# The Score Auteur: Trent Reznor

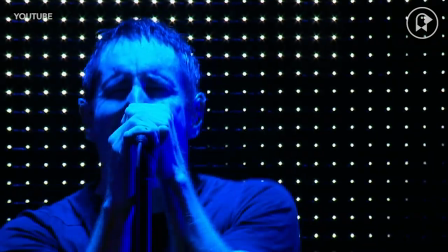This is Trent Reznor. He's the founder and frontman of Nine Inch Nails.
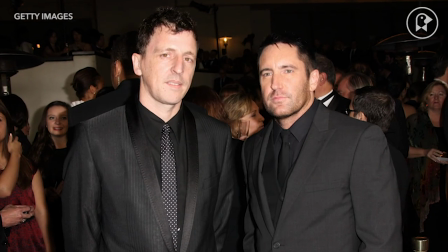In addition to being a rock star, he and his composing partner Atticus Ross have become one of the most distinct voices in film scoring.
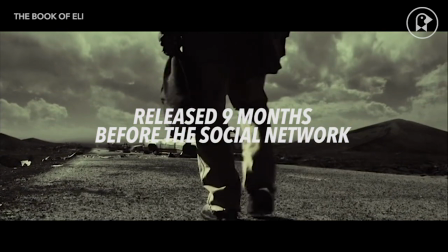While Ross began composing films before teaming up, Reznor was no stranger to cinema.
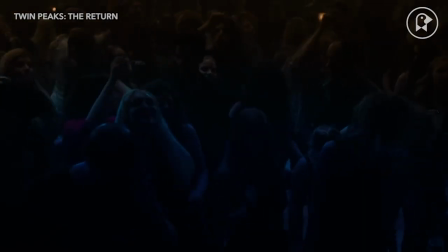The music of Nine Inch Nails is often ambient while also being dark and harsh and transgressive,
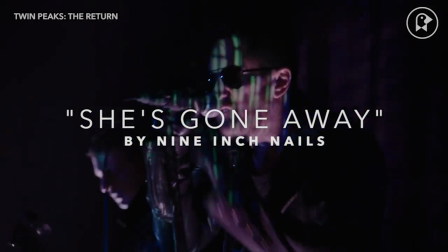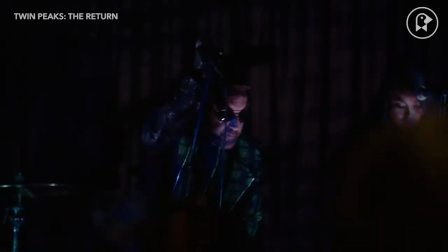which makes it a perfect match for this guy.
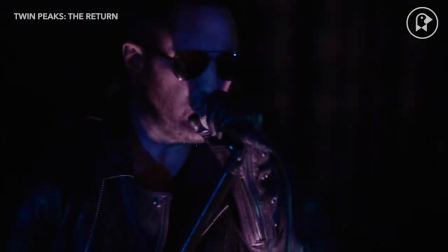Before appearing on Twin Peaks, Trent Reznor, who is a huge fan of David Lynch, was approached by the director to lend his sound to Lost Highway.
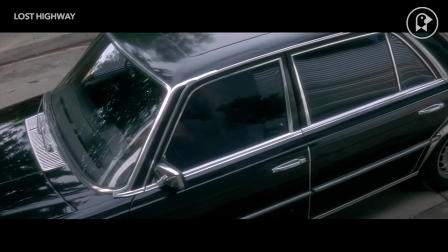While Reznor wasn't asked to score Lost Highway, Lynch wanted him to produce some tracks in order to enhance the soundscape of the film.
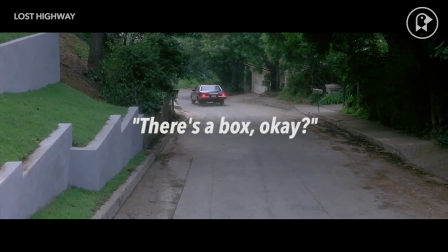He gave Reznor the following direction. There's a box, okay? And in this box, there's snakes coming out.
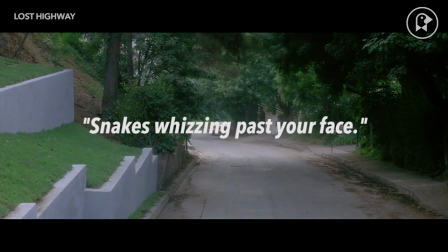Snakes whizzing past your face. Somehow, that led to this.
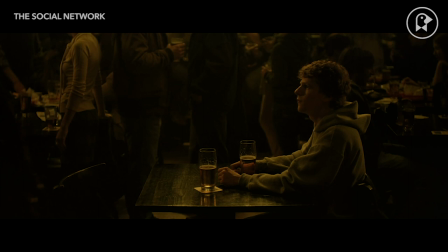But Reznor and Ross' first collaborative project was scoring David Fincher's The Social Network, which won them an Academy Award.
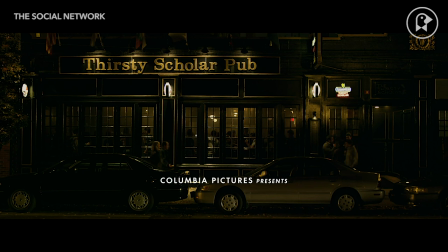the score is not like that of conventional composing there
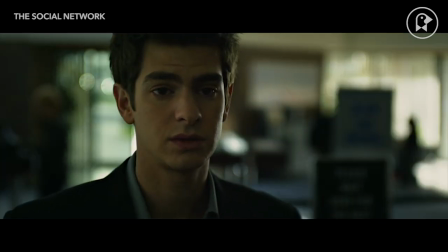is no orchestra there is nothing lavish or sweeping the score is electronic
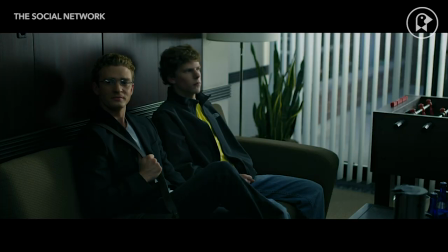like it's cold and distant and uninviting which mirrors the nature of
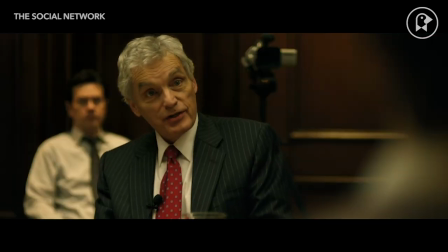the main character resner remembers one of the biggest challenges being that the social network
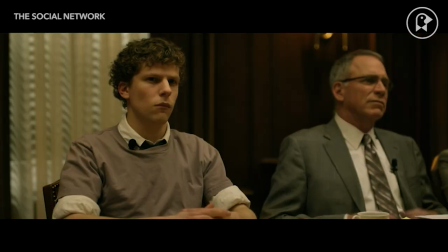is jam-packed with aaron sorkin's dialogue how do you compose around something like that.
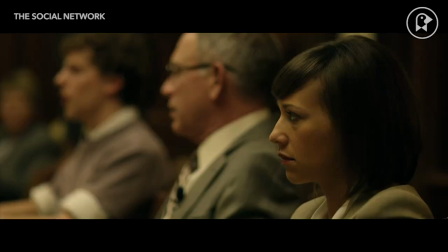Well, take a listen to this scene.
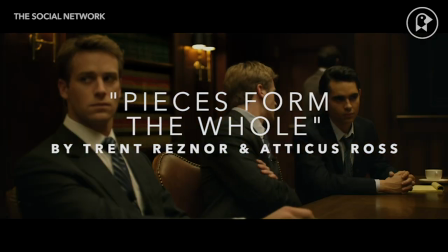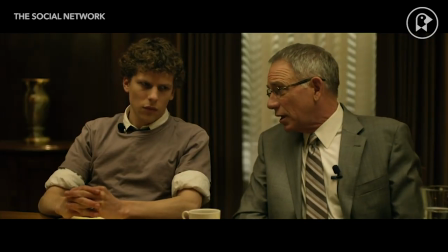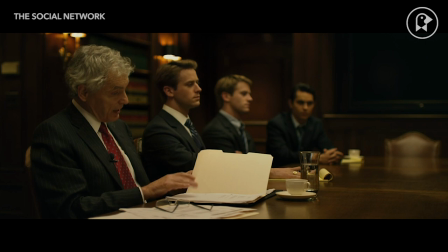The music is there, but it doesn't call attention to itself. It simply pulses under the dialogue, creating a distinct moodiness.
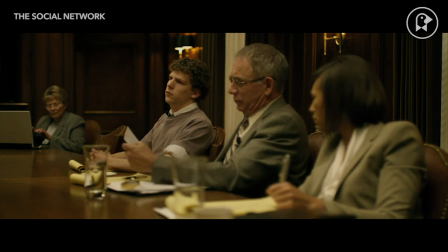We may not even realize that the music is there, there, but we surely feel its impact.
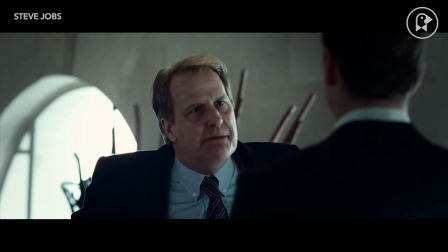For comparison's sake, let's look at another film written by Sorkin, but with a different composer and a more traditional score.
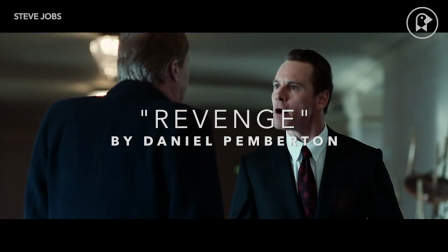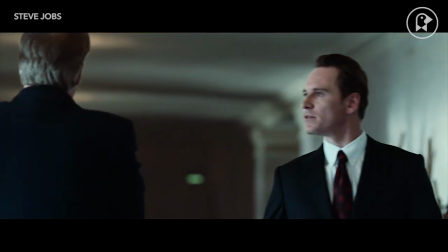The music here is grand and attention-grabbing. We know it's there and we are aware of its function.
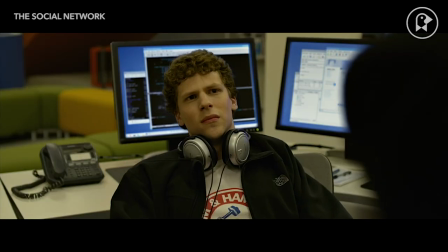It's enhancing the drama of the confrontation. Now, let's look at a confrontational scene from The Social Network.
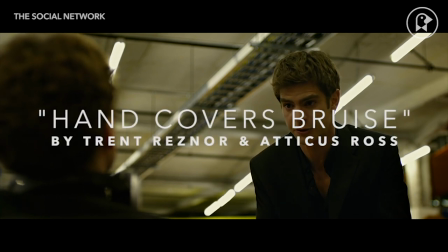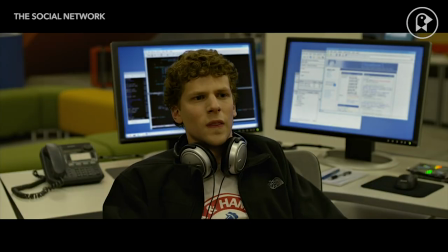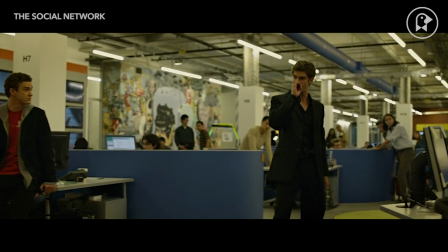There is no right versus wrong here, but the approach of Reznor and Ross is much more subtle.
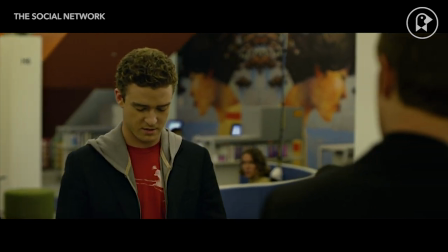The music is creating tension, but we hardly even notice it. This non-traditional approach to composing has followed Reznor and Ross throughout their body of work.
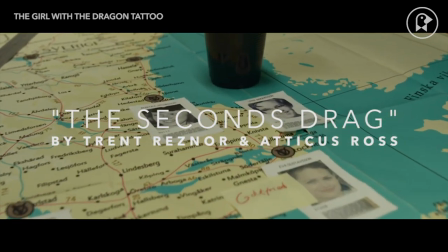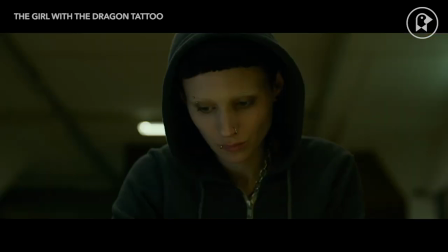Like the social network, in Fincher's The Girl with the Dragon Tattoo, Reznor and Ross often remain unnoticed, creating subconscious tension.
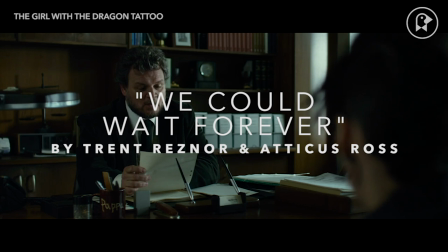When I'm looking at this, not to mention the way you're looking at me now, I don't think you have.
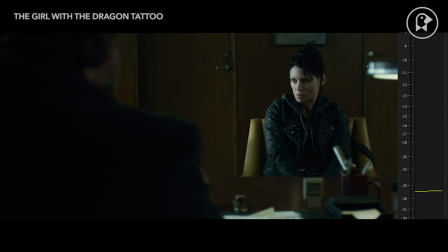Let's drop the dialogue out of this scene and continue with just the music.
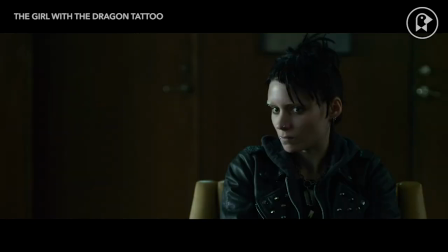Notice how the music all by itself creates tension and communicates the inner turmoil of Lisbeth.
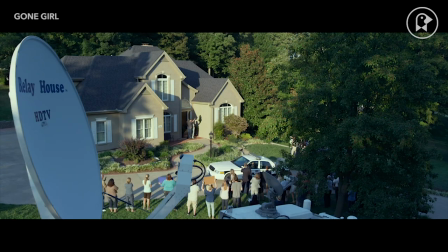With Gone Girl, Fincher explained that he wanted the score to be an insincere facade, something that inauthentically tries to make you feel okay.
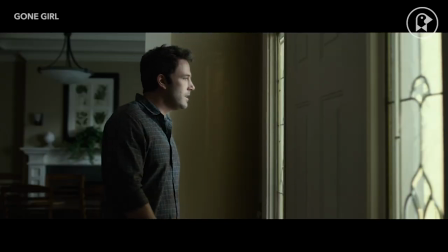Listen to how the music in this scene seems comforting at first, and then Reznor and Raw slowly begin to introduce conflicting tones.
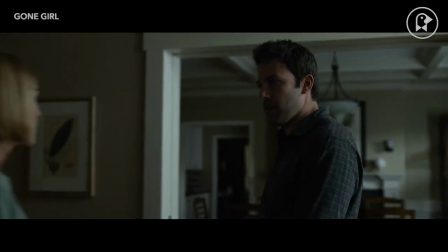You can stop pretending now. I'm not pretending.